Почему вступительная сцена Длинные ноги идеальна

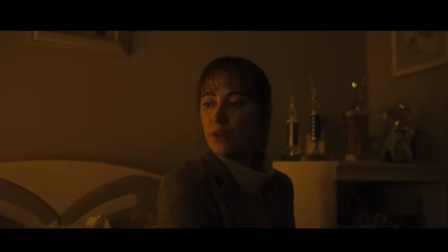(0:00)
«Длинные ноги» только что вышел, и этот фильм вызвал огромный ажиотаж.
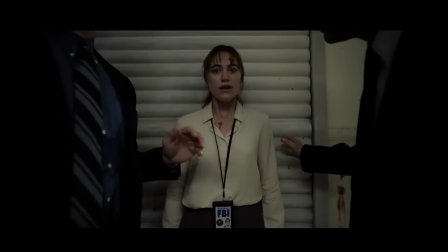(0:05)
С Большой Михой приходят высокие ожидания, и многие почувствовали, что он не оправдал звание самого страшного фильма «Десятилетие».
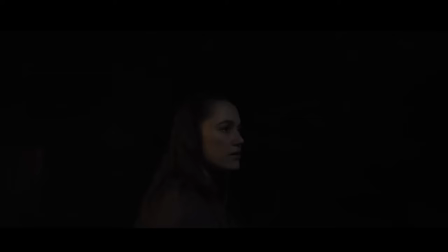(0:13)
Однако в фильме был один момент, который выделялся на фоне остального. Речь идет о первых минутах фильма.
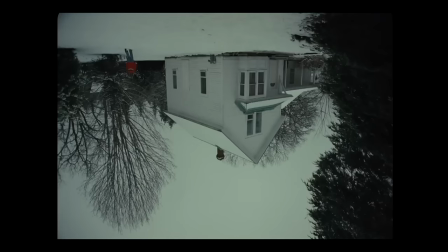(0:22)
Эта начальная сцена заложила фундамент для фильма ужасов и триллера, и к ней вернулись в последней трети, что придало ей особую значимость.
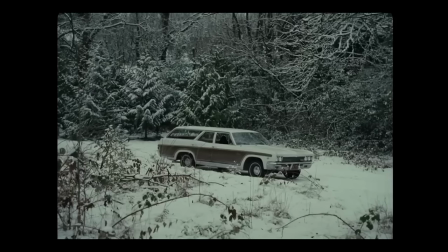(0:32)
Поэтому я хочу разобрать, почему эта вступительная часть была идеальной и, возможно, самым страшным моментом во всем фильме.
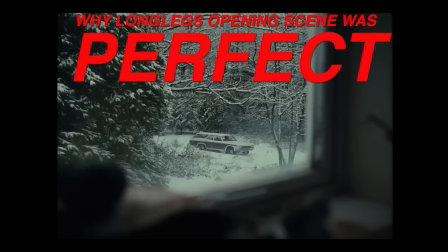(0:40)
Давайте обсудим, почему начальная сцена «Длинных ног» была безупречной. Предупреждаю, в этом видео будут спойлеры.
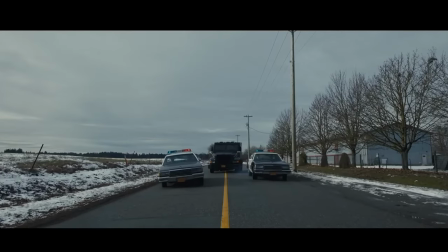(0:48)
Использование музыки, что меня больше всего поразило в этой сцене, так это использование звука и его отсутствие в нужные моменты.
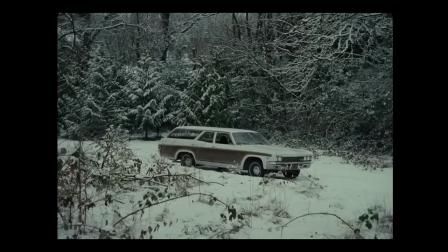(0:56)
В начале сцены мы перешли от полностью красного экрана, символизирующего опасность, к резкому белому контрасту.
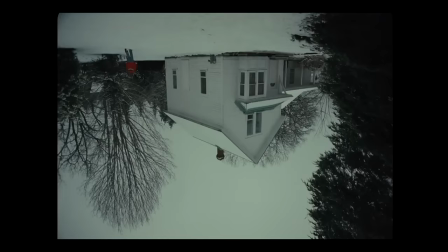(1:04)
Белый дом, белый снег, даже небо было белым.
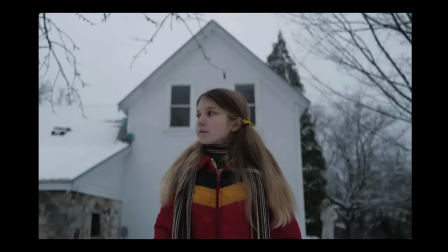(1:08)
Переход от красного к белому сопровождался тревожным, громким гулом, который, казалось, нарастал, но так и не достиг пика.
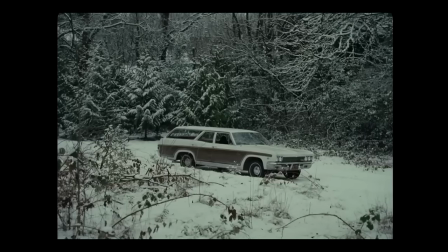(1:18)
Звук затих, когда мы оказались в машине, подъезжающей к дому.
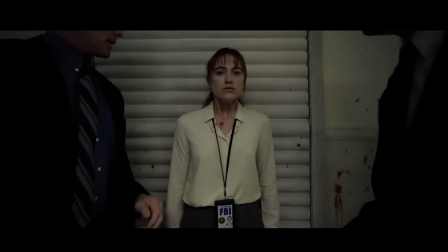(1:23)
Использование звука вначале противоречило мирной и спокойной обстановке,
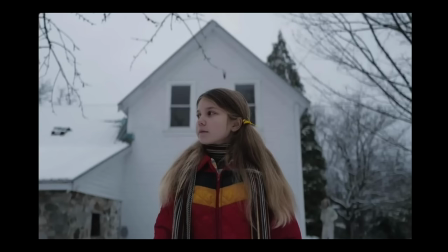(1:27)
заставляя глаза и уши воспринимать совершенно разные вещи, почти путая наши чувства.
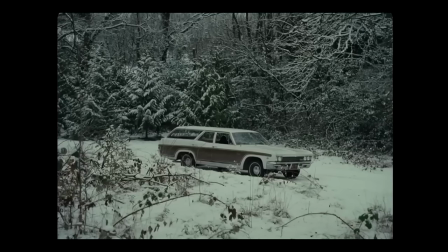(1:35)
Большую часть этого вступления было тихо. Но когда появлялись важные детали, как загадочная машина на подъездной дорожке,
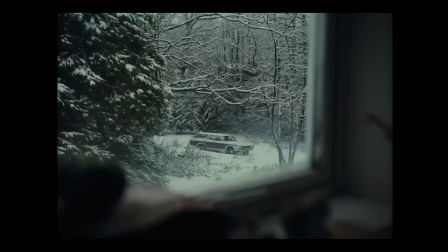(1:43)
камера медленно приближалась, сопровождаемая жутким пространственным звуком.
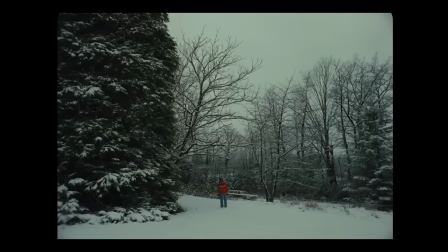(1:49)
Звук, словно отражавший необъятность пространства вокруг юной Ли Харкер и ее желание узнать,
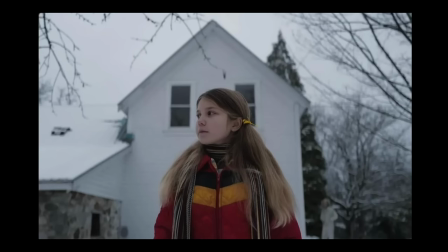(1:56)
что там вдали, несмотря на расстояние.
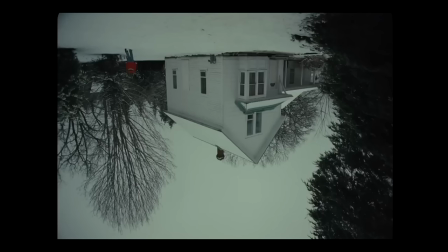(1:59)
Когда Ли обошла дом сзади, внезапно заиграл струнный инструмент, пока она осматривалась по сторонам.
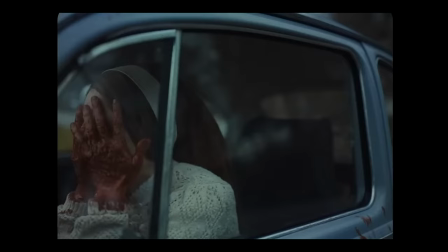(2:06)
Затем, когда она обернулась, нас поразила крещенда, которая должна была прозвучать, когда длинноногий подъезжал к дому на машине.
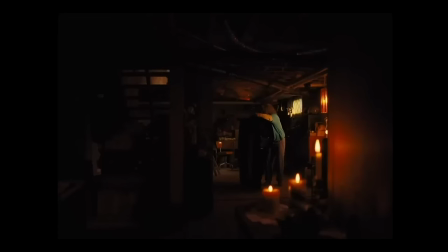(2:14)
Это был крайне резкий, пронзительный аккорд. В сопровождении тяжелого дыхания длинноногого,
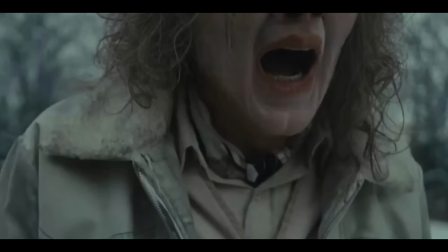(2:21)
его жуткого высокого голоса и легкого смеха, его речь продолжалась, когда мы впервые увидели его лицо. Прозвучал диссонирующий аккорд, после чего появилась заставка, обозначившая конец вступительной части.
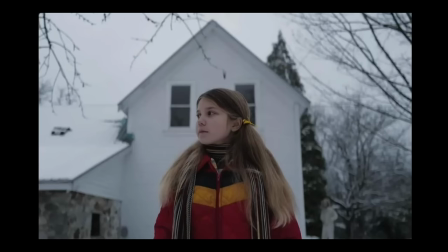(2:35)
Отсутствие звука позволило ощутить пространство вокруг Харкера и дома,
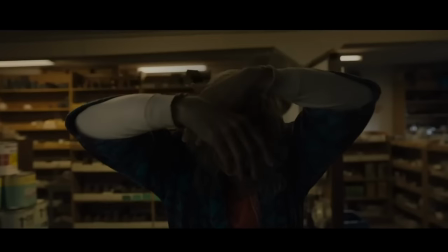(2:40)
а использование звука в крупных планах и при появлении длинноногого было отлично выполнено.
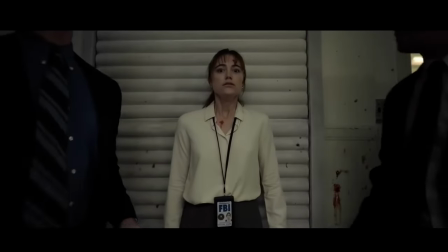(2:45)
Это задало нужный тон и было крайне жутким.
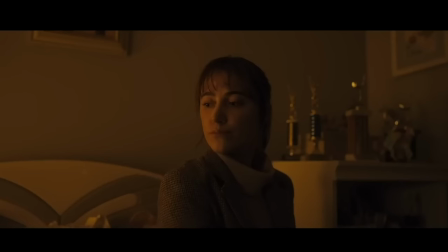(2:49)
Создавалось ощущение олдскульного хоррора, и это, вероятно, вызвало самый сильный испуг во всем фильме.
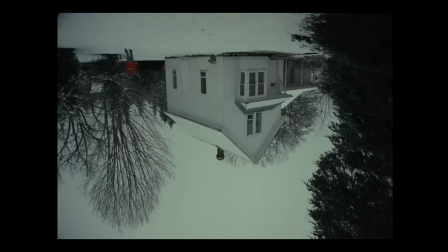(2:56)
Звук также важен, как и визуальные эффекты, для создания напряжения и страха. И это вступительная часть, яркий тому пример. Он не переусердствовал, а сделал ровно то, что нужно.
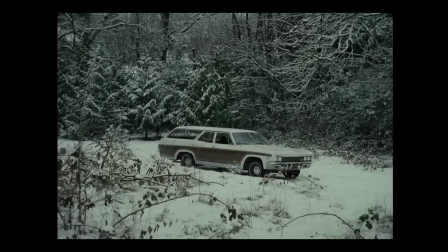(3:08)
Что мы увидели и чего не увидели. Эта сцена отлично сбалансировала то, что нам хотели показать, и то, что скрыли.
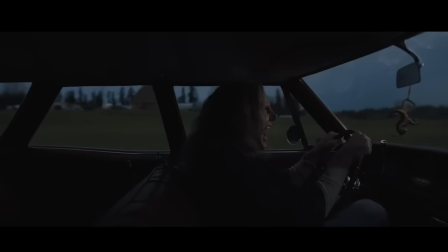(3:15)
Например, когда длинноногий впервые приближался к дому, мы видели это глазами пассажира.
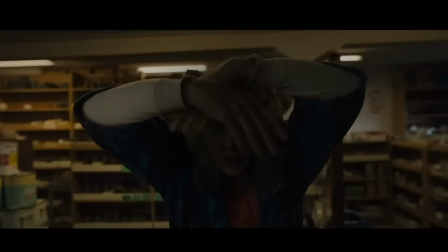(3:21)
Мы смотрели не с точки зрения длинноногого, а как будто сами сидели там.
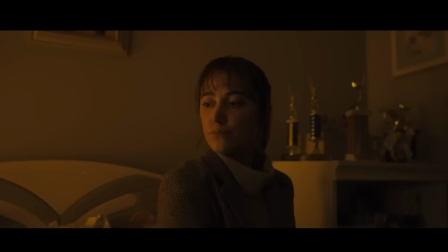(3:26)
В машине с ним было что-то очень захватывающее, когда я смотрел это. Мы были прямо у окна.
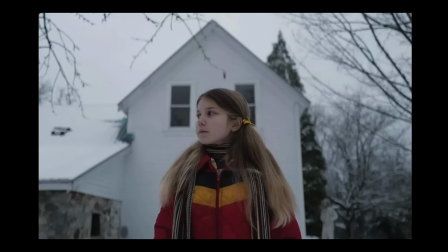(3:31)
Выбор нескольких ракурсов камеры, когда Лихаркер была снаружи, тоже был отличным решением. Крупные планы создавали напряжение и страх неизвестности, заставляя думать, что что-то произойдет за кадром.
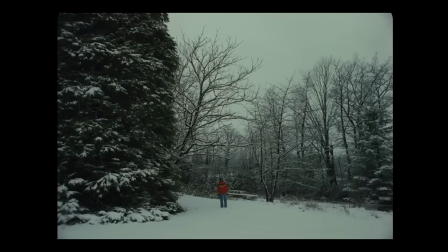(3:43)
Были и очень широкие планы, снятые издалека, которые, казалось бы, должны успокаивать, показывая окружение Харкер.
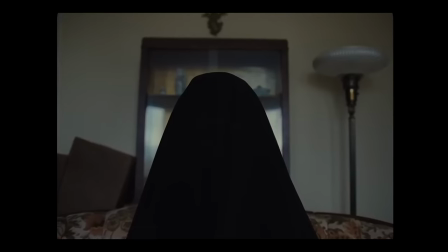(3:51)
Но на самом деле это имело обратный эффект, подчеркивая ее уязвимость в открытом пространстве, где ей могло угрожать что угодно.
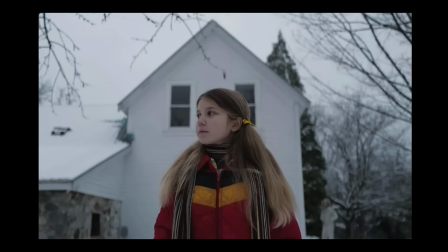(4:00)
Она была одним из немногих цветных элементов в этой начальной сцене.